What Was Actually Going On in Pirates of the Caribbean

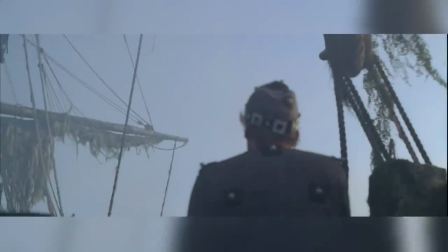0s
Have you ever wondered why some VFX in older movies, like for example this shot in Pirates of the Caribbean 3,
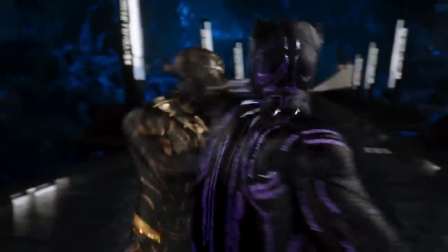6s
look far better than the ones in newer more modern movies, like for example this one in Black Panther?
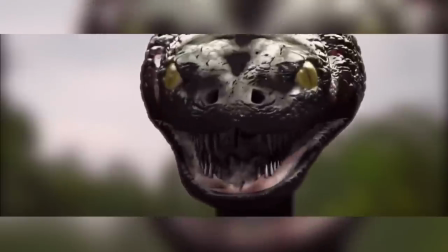14s
Even despite the technology being a lot more advanced nowadays,
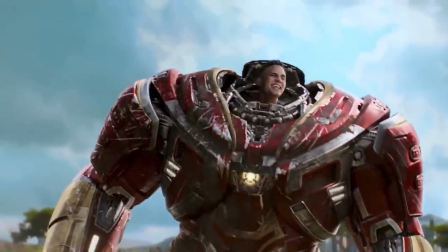18s
we still often see big Hollywood movies with crummy looking CGI that almost seems as though it's been stuck on with an old piece of duct tape as an afterthought.
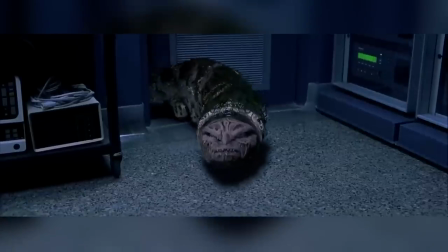27s
but vfx companies aren't actually the ones to blame for this cack-handed looking
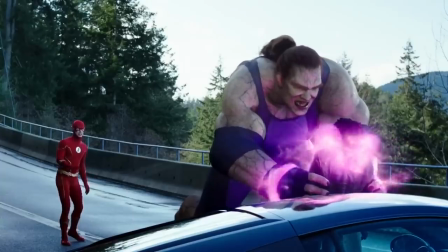33s
wonkiness you see of course vfx technology has its limitations and any
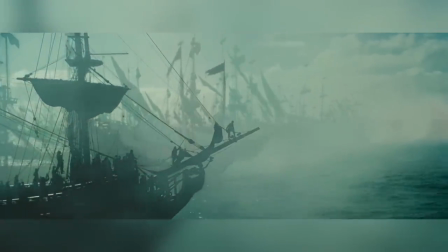38s
director or vfx supervisor who respects this also knows that the best visual effects
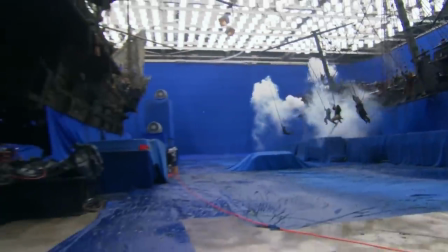42s
happen when you use practical effects as a base and digital effects to enhance and
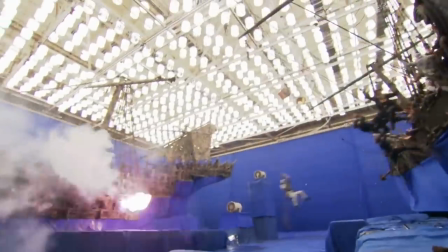48s
augment that base and this is true for three main reasons which
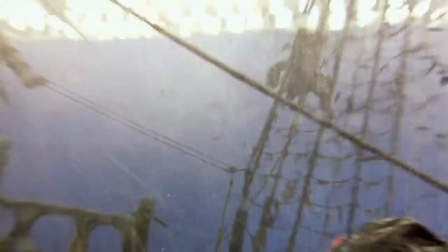52s
was beautifully demonstrated in Pirates of the Caribbean 3 at the world's end.
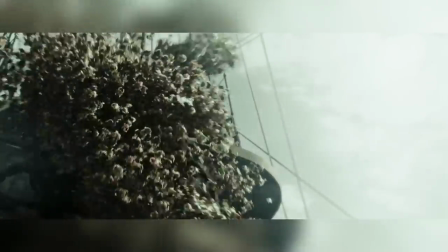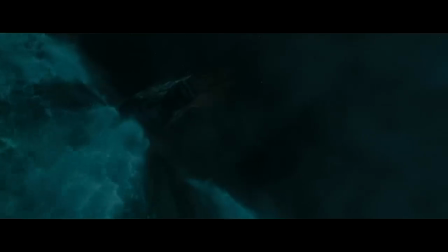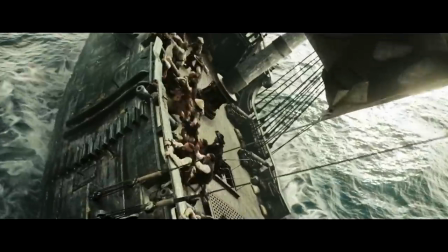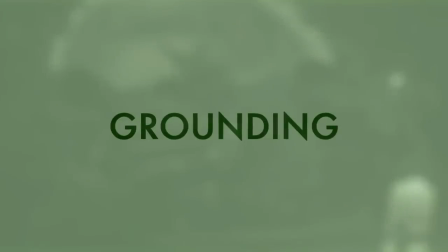73s
Number 1. Grounding.
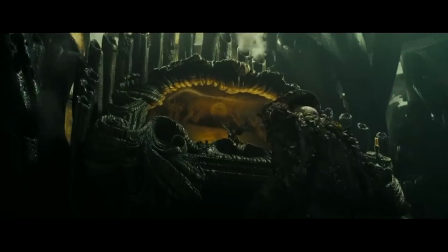76s
If we see something in a shot that is obviously real, it makes it easier for us to accept something within that same shot that may not be so.
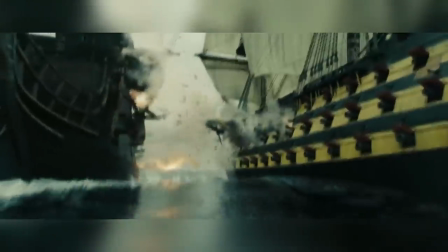85s
For example, before the Endeavour gets destroyed, this shot makes us believe that it's being sandwiched between the Black Pearl and the Flying Dutchman.
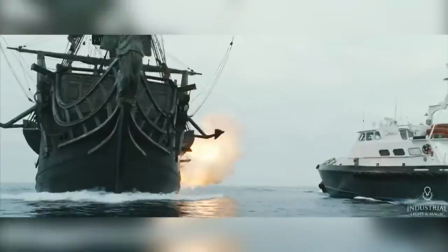94s
but in reality the only ship that was real here was the black pearl
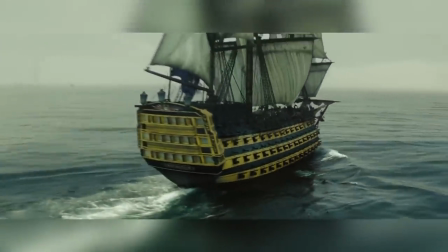98s
the endeavor was actually a 16-foot miniature that was shot in front of a blue screen
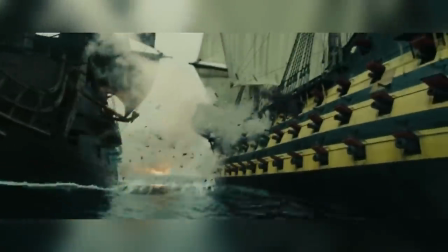103s
soundstage and the pyro elements were shot on a larger miniature on a separate plate
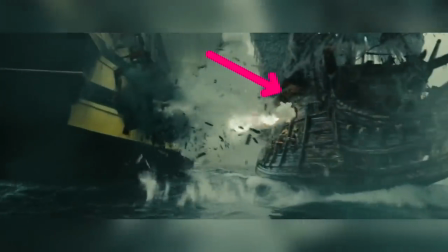108s
however the flying dutchman that was 100 cgi the
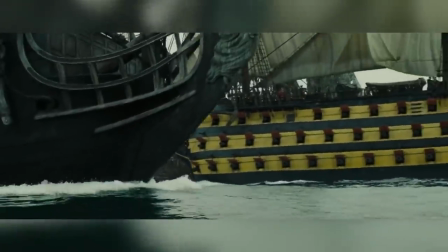113s
other two ships here were used to help frame the shots and to create realistic water interactions
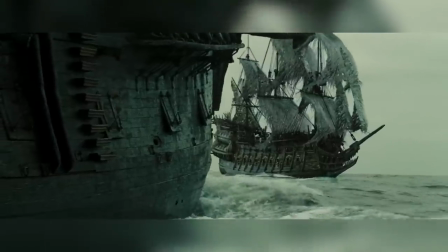118s
for the endeavor miniature model and the flying dutchman cg asset thus making us
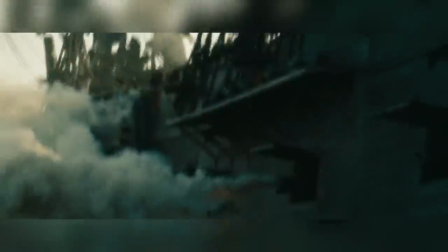123s
believe that they were really sat on the same ocean and so after cleverly tricking us into believing that the endeavor was really getting shot from both sides they
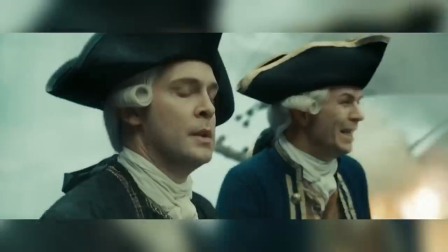132s
now had to make us believe it was really exploding all around cutler beckett and this again was done by selling us one reality and then
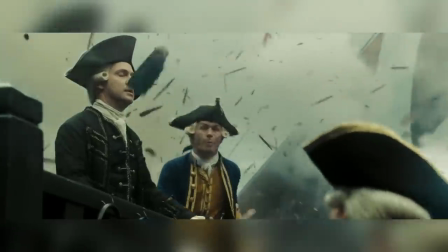140s
adding to it so first on a practical set of the deck they shot the actors and
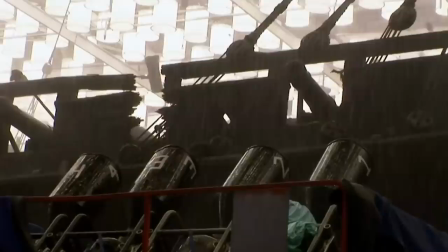145s
stuntmen abandoning ship then explosions and air cannons full of
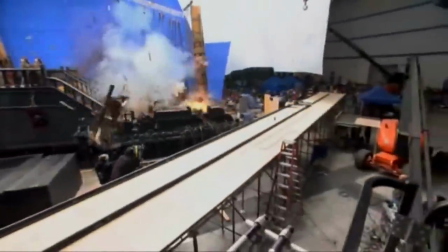150s
debris were carefully positioned and choreographed to follow the action and filmed on a
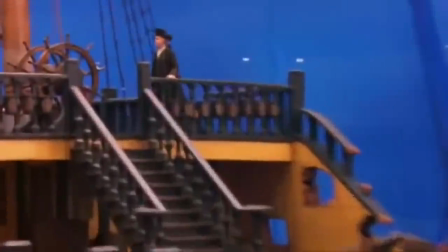154s
separate plate then they did a motion control shot of Beckett going down the
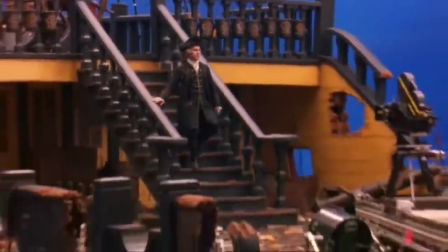159s
stairs and that motion control shot was used to time all the pyro elements so
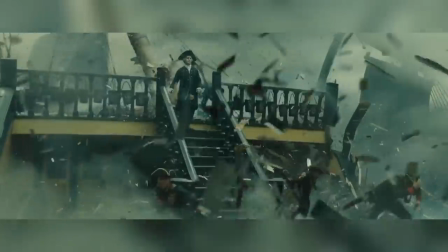165s
that when both shots were composited they would follow Beckett precisely as he descended
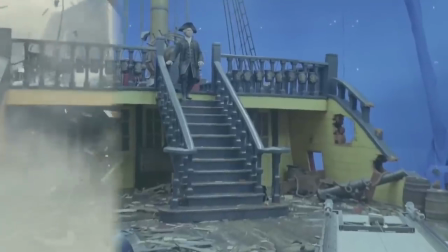169s
the stairs these shots were then all composited along with the backgrounds CG debris
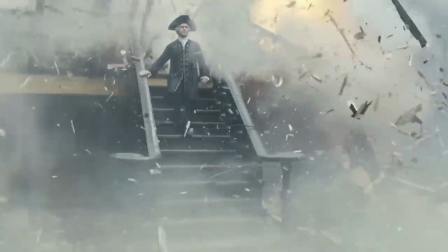174s
dust smoke additional digital explosions and fire and of course the digital
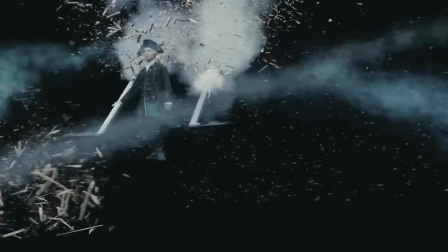179s
replacement of the banister and its subsequent destruction completing the illusion number
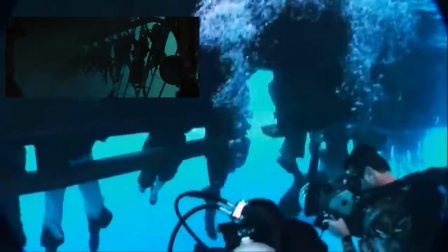187s
two better acting the second reason for using practical effects as a base is to give the actors
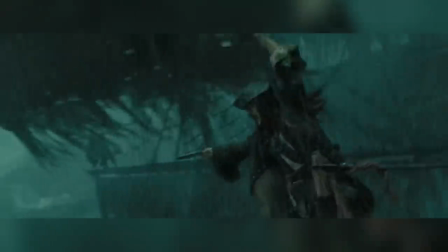195s
something physical to work with so their interactions are more realistic and therefore make us believe that what we're seeing on the screen was actually
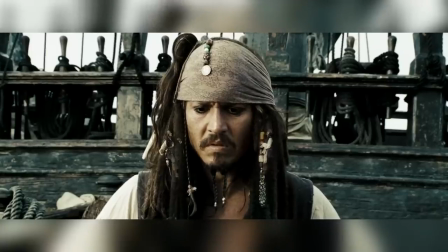202s
really happening in front of the actor for example in this sequence a mini jack sparrow is hanging from one of big jack sparrow's dreadlocks
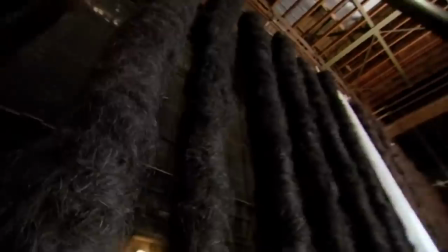211s
now in order to give johnny depp something to interact with they actually built a huge set of dreadlocks for him to hang from and even raised one dreadlock in
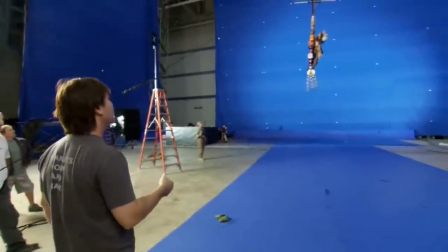219s
the air in order to give it some movement
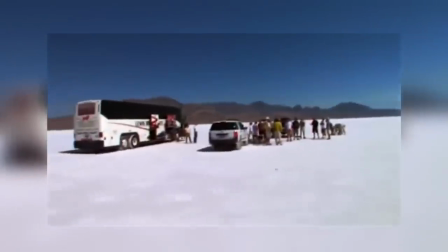222s
another example is the crab scene that was filmed out on the bonneville salt flats in utah obviously
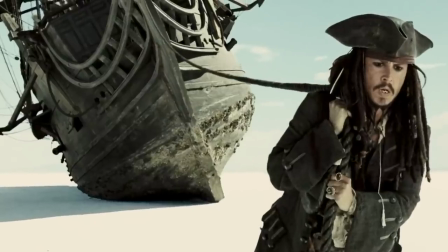229s
for this scene they couldn't just haul the black pearl all the way out there but johnny still had be able to interact with something physical so they
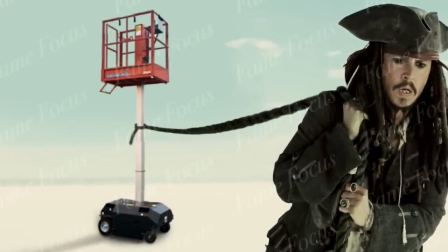237s
gave him a rope to interact with fun fact it was actually tied to one of these things a cherry picker this importance that the filmmakers
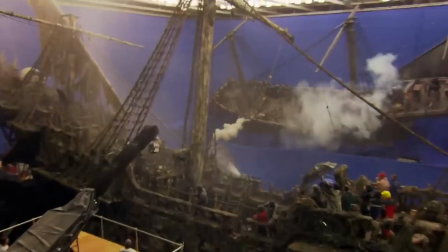246s
give to these physical interactions really shows best in the maelstrom battle scene because even though the scene would require dozens of actors and stunt people to interact with
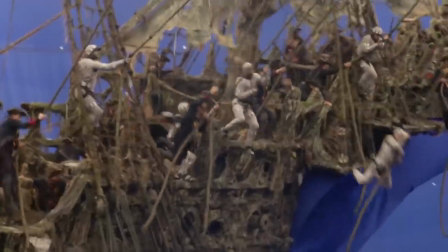255s
dozens of cg characters in a fight scene with explosions and rain and people swinging to and fro from two different ships inside a massive whirlpool of
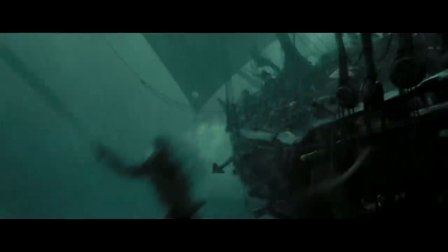264s
cg water they still tried to do as much as they could practically
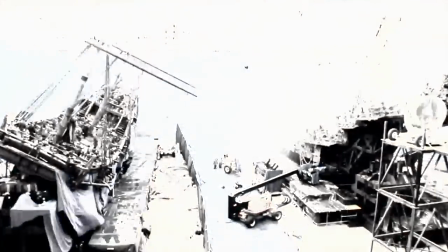268s
and so they built two full-size ships which took 600 people three months to
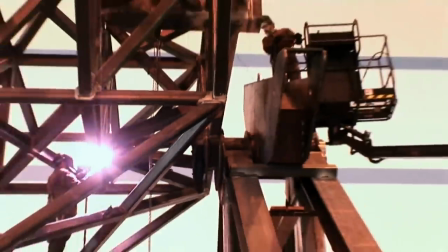273s
build and required nearly 500 tons of steel that's about the weight of two
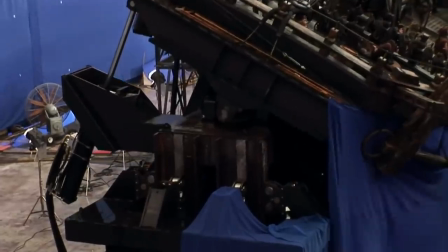278s
statues of liberty and in order to get the ships to rise and tilt they put them on the biggest
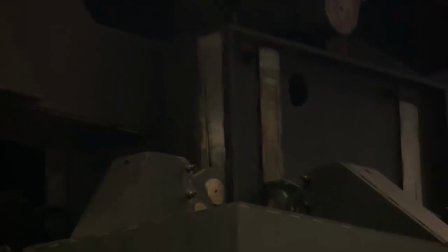284s
hydraulic gimbals ever used in filmmaking these gimbals required
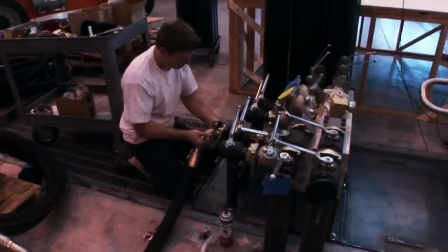289s
600 meters of hydraulic hoses pumping nearly 4 000 liters of fluid
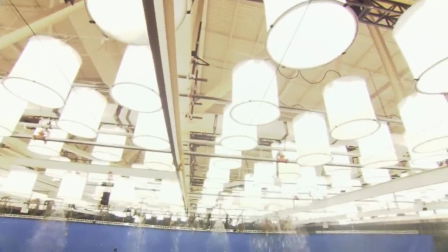294s
then to be able to light the scene properly they built the biggest concentration of lights ever
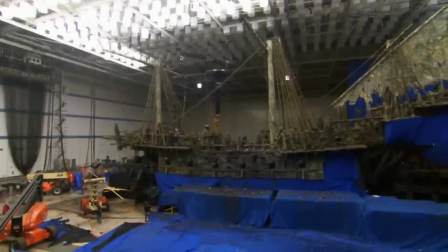299s
used in the industry in total 1 400 space lights were needed
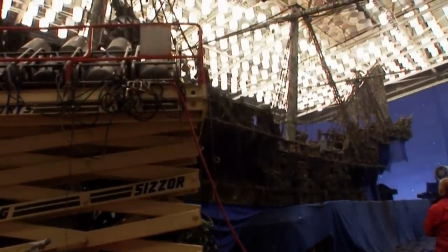304s
to cover 45 000 square meters of space and nine ten thousand
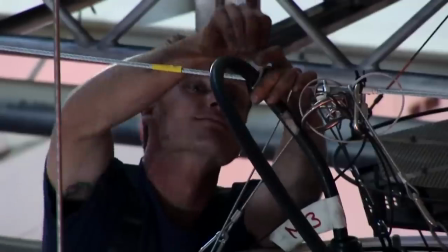309s
amp generators were needed to power it all along with miles and miles of
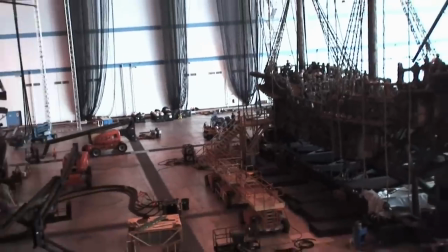314s
cable but even after having a location for the scene to take place and a way of
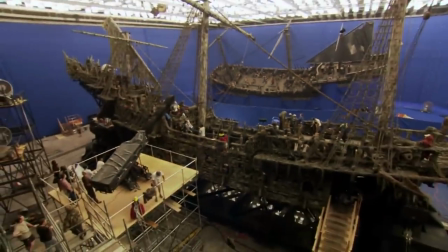319s
lighting it they still needed to create the ambience and so they added huge amounts
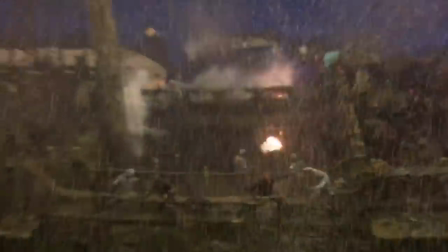324s
of rain ocean spray smoke explosions wind and flying debris
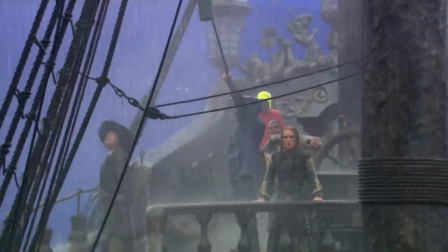329s
interestingly what this really achieved was a harsh reality that pirates in this
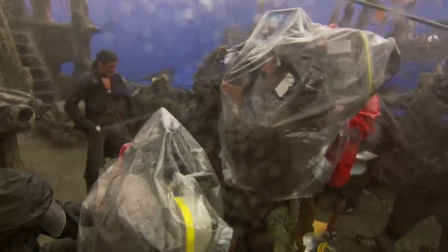335s
situation would have actually felt the actors were wet and cold so they were really
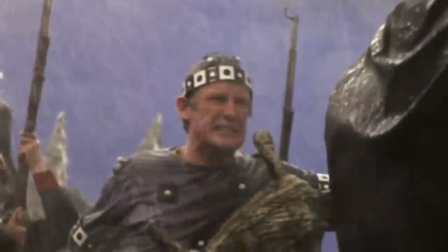339s
feeling miserable their costumes were heavy and sticking to them making their movement slower
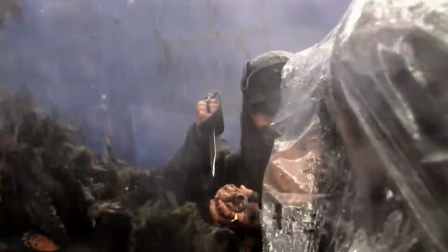344s
and harder they were really getting splashed by spray and trying to avoid being hit by flying debris and now instead of just acting they were
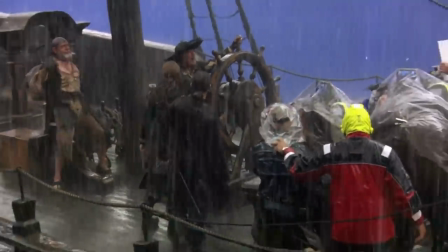353s
also reacting they weren't just pretending to be on a moving ship but instead were trying very hard not
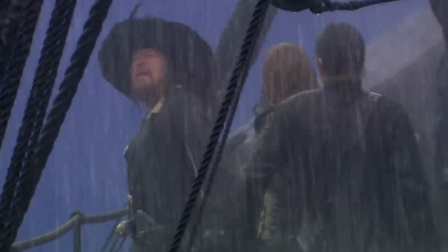359s
to slip and fall and they weren't just imagining that they were pirates in a storm but instead fighting to survive it
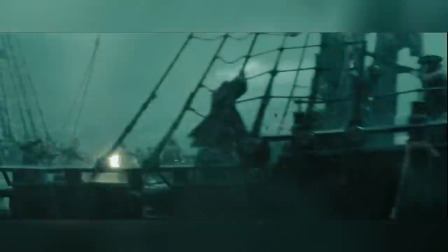366s
Number 3. Footage The last reason for using practical effects
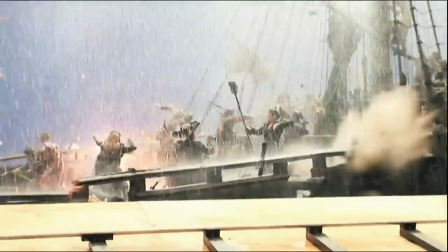372s
as a base is just simply that the more you can do practically in camera,
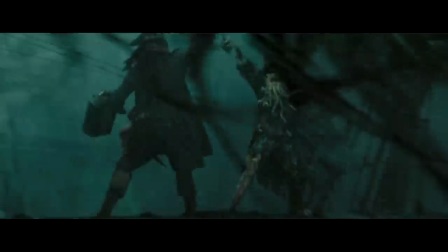377s
the more reference material you're going to have, and the less you end up having to do digitally.
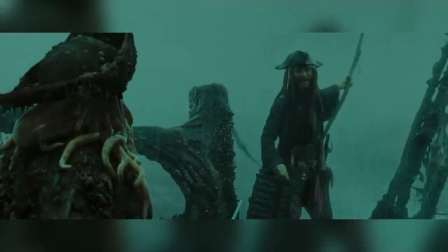382s
And this becomes perhaps most apparent in the fight scene between Jack Sparrow and Davy Jones.
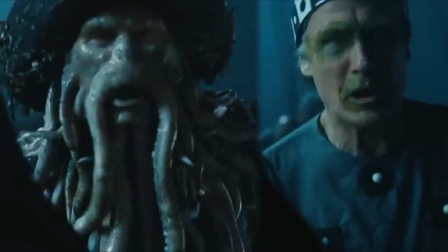388s
Obviously Davy Jones is a fully CG character and had to be done digitally, and obviously they can't really fight up on the yardarm,
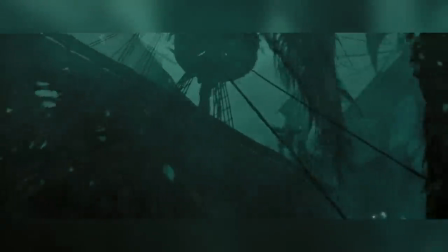395s
if only just for safety reasons, and obviously big sweeping shots like this one are too long and extensive to do practically,
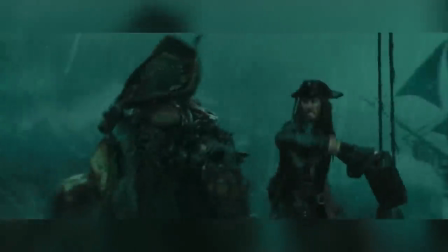403s
and so better to do digitally. But animating a fully digital Johnny Depp would have been complicated, time-consuming, and less convincing,
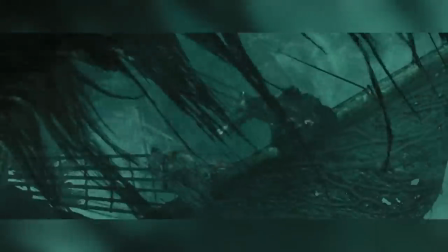411s
and it would have also meant that there would have been nothing real left in the scene to convince us that what we were watching was real.
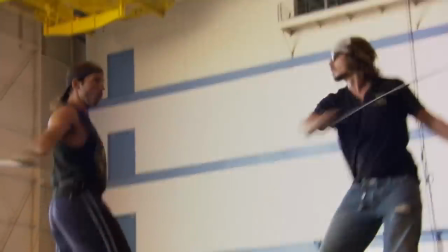418s
so johnny learned the fight choreography on a yardarm on set then they
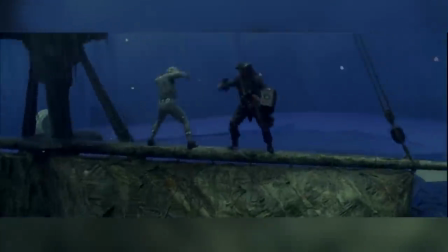423s
filmed him and a stuntman in a mocap suit fighting in the rain then they captured
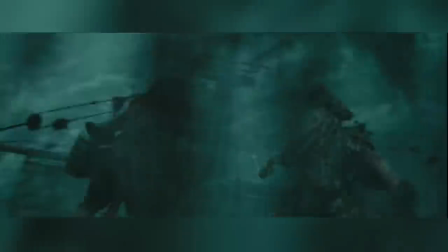428s
all the close-up shots and camera moves so now even though the backgrounds
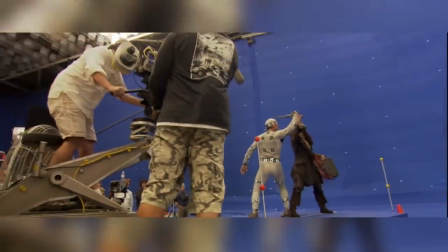432s
davy jones himself the mast the sails and the yardarm ended up
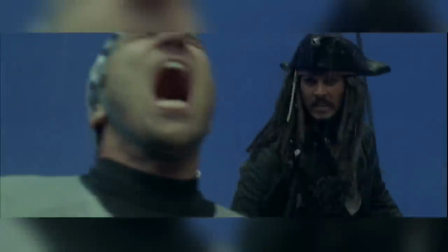437s
being recreated digitally johnny depp's performance anchors them all to reality
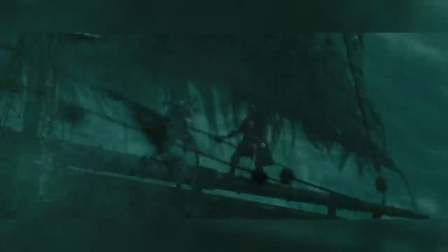442s
you can see this actually happen in the initial swooping shot if we play it slowly
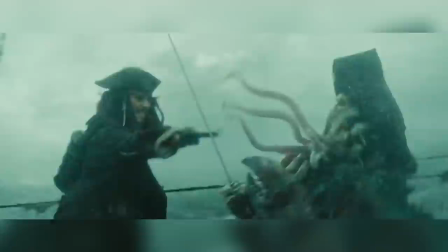448s
right up until this point here the shot is 100 cgi
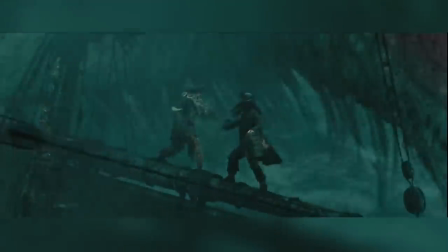453s
even jack sparrow is a digi double but then they use this piece of rigging to cross
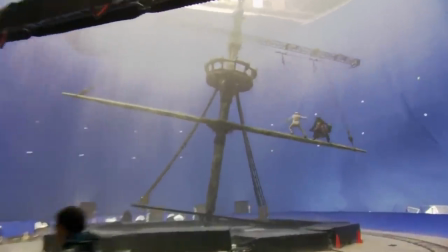458s
in front of them so they could transition to the live action johnny fighting on set even though some people think that at
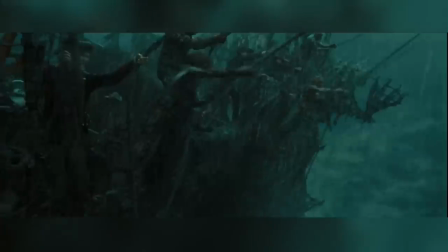465s
the world's end wasn't as good as the first two films and others claim they made it a bit too long or that they rushed it,
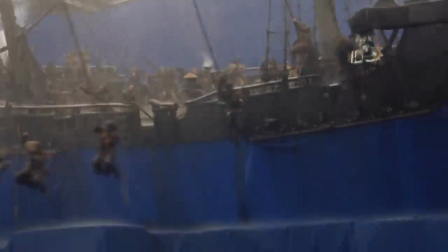473s
they did manage to make us believe some pretty incredible things.
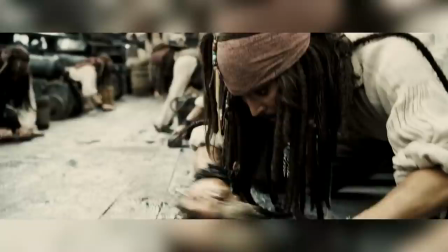477s
They made us believe that stones were crabs, that there were multiple jack sparrows,
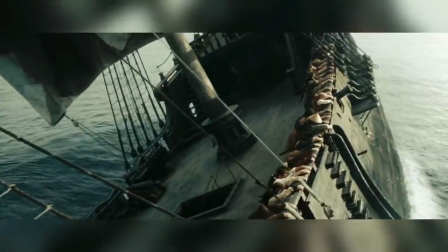482s
and that you can tip over a ship by running from side to side.